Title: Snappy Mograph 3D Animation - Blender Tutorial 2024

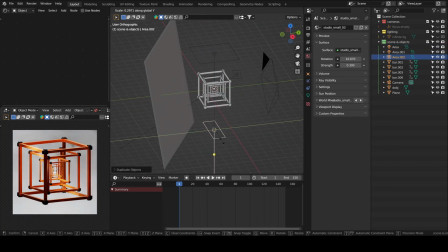Yes, I will also light the background. I want it to have a separate light with a different color so it adds a little bit of mood to the scene.
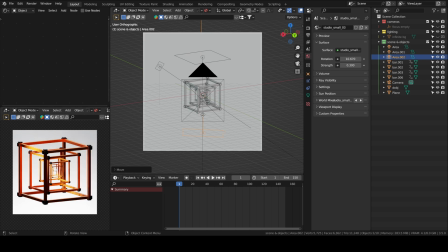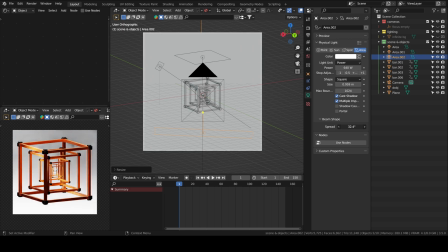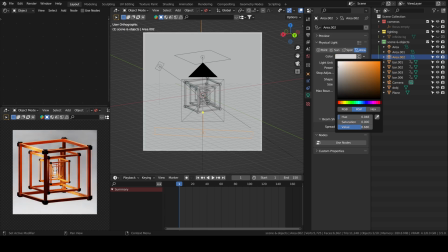You can move the light up as well to choose where you want your light. So I think I'll move it up along the Z-axis and you can see the yellowish color casting itself on the background. You can do whatever you like.
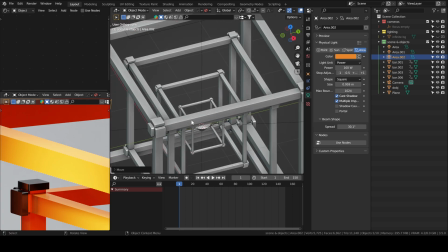I will untake the lock camera to view so I can zoom in. We notice here that the edges are really harsh, so we'll add a bevel modifier to our bars.
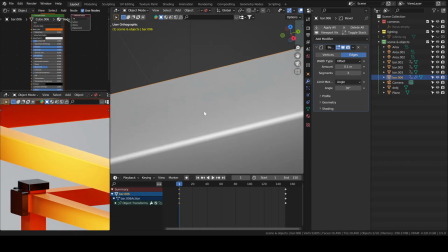Increase the segment count to 3, then play with the amount.
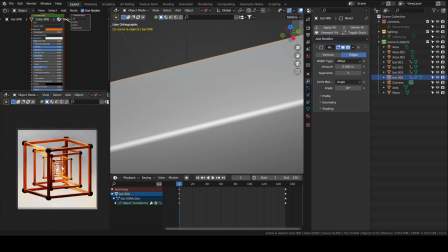It just adds nice reflections. It looks a little more realistic.
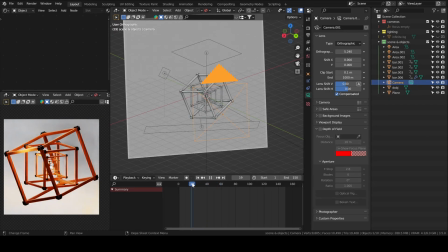We'll adjust the orthographic lens so that our rotating cubes do not go out of frame.
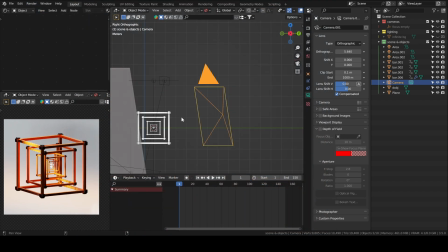Yeah, I noticed the front side of the cube
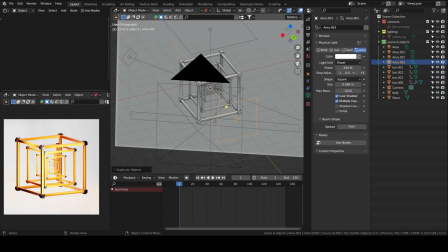is a little bit dark, so that's why I added another light.
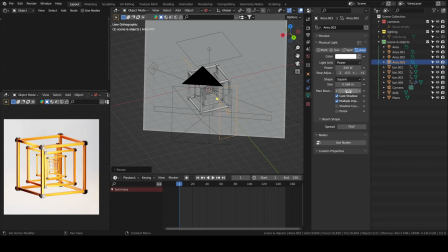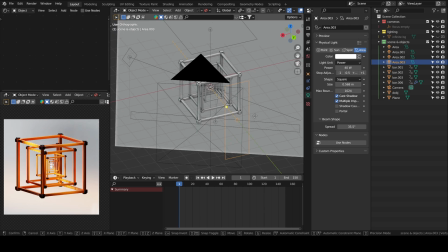As you can see, the bar that's closest to the camera is a little dark, that's why I added this light.
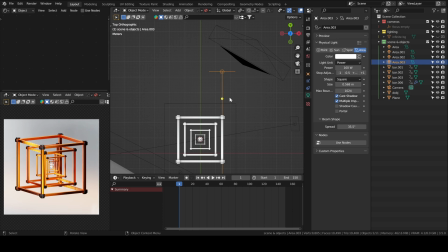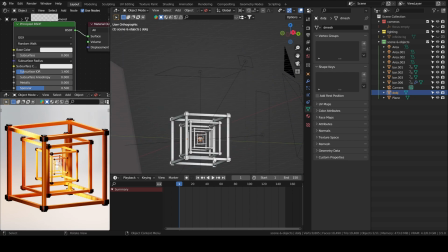Yeah, I will also add a little bit of animation to the diamond.
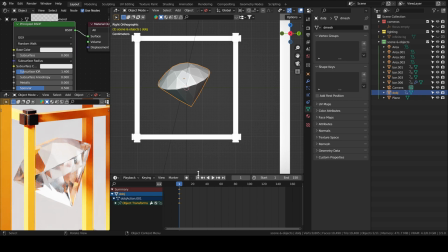I press double R to rotate it so that it looks good on the first frame, and then I to insert a keyframe, move to the last frame, rotate around the Z-axis 360, and then add another keyframe.
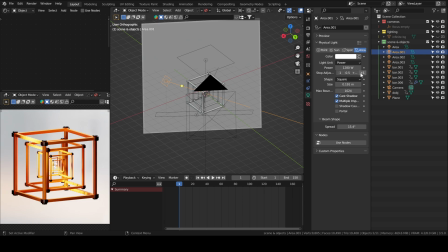Yeah, I increased the power a lot. It's borderline overexposed, but I really like it this way.
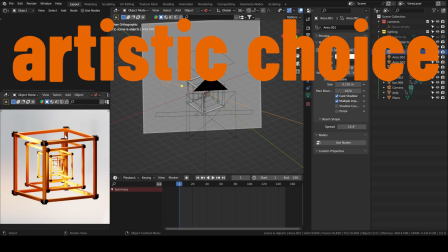Let's just call it an artistic choice.
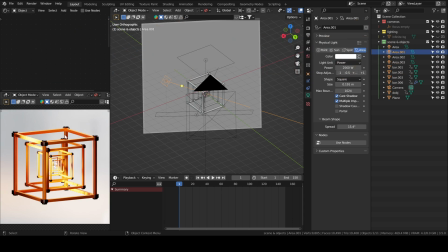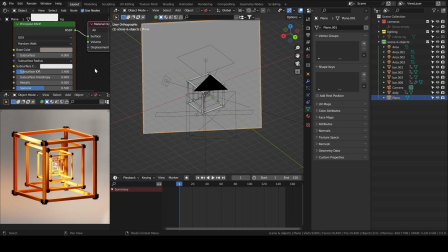I changed the color of the background to something a little more muted.
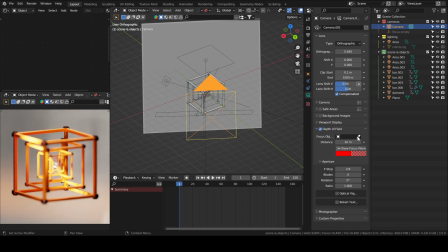So now we'll add a little bit of depth of field.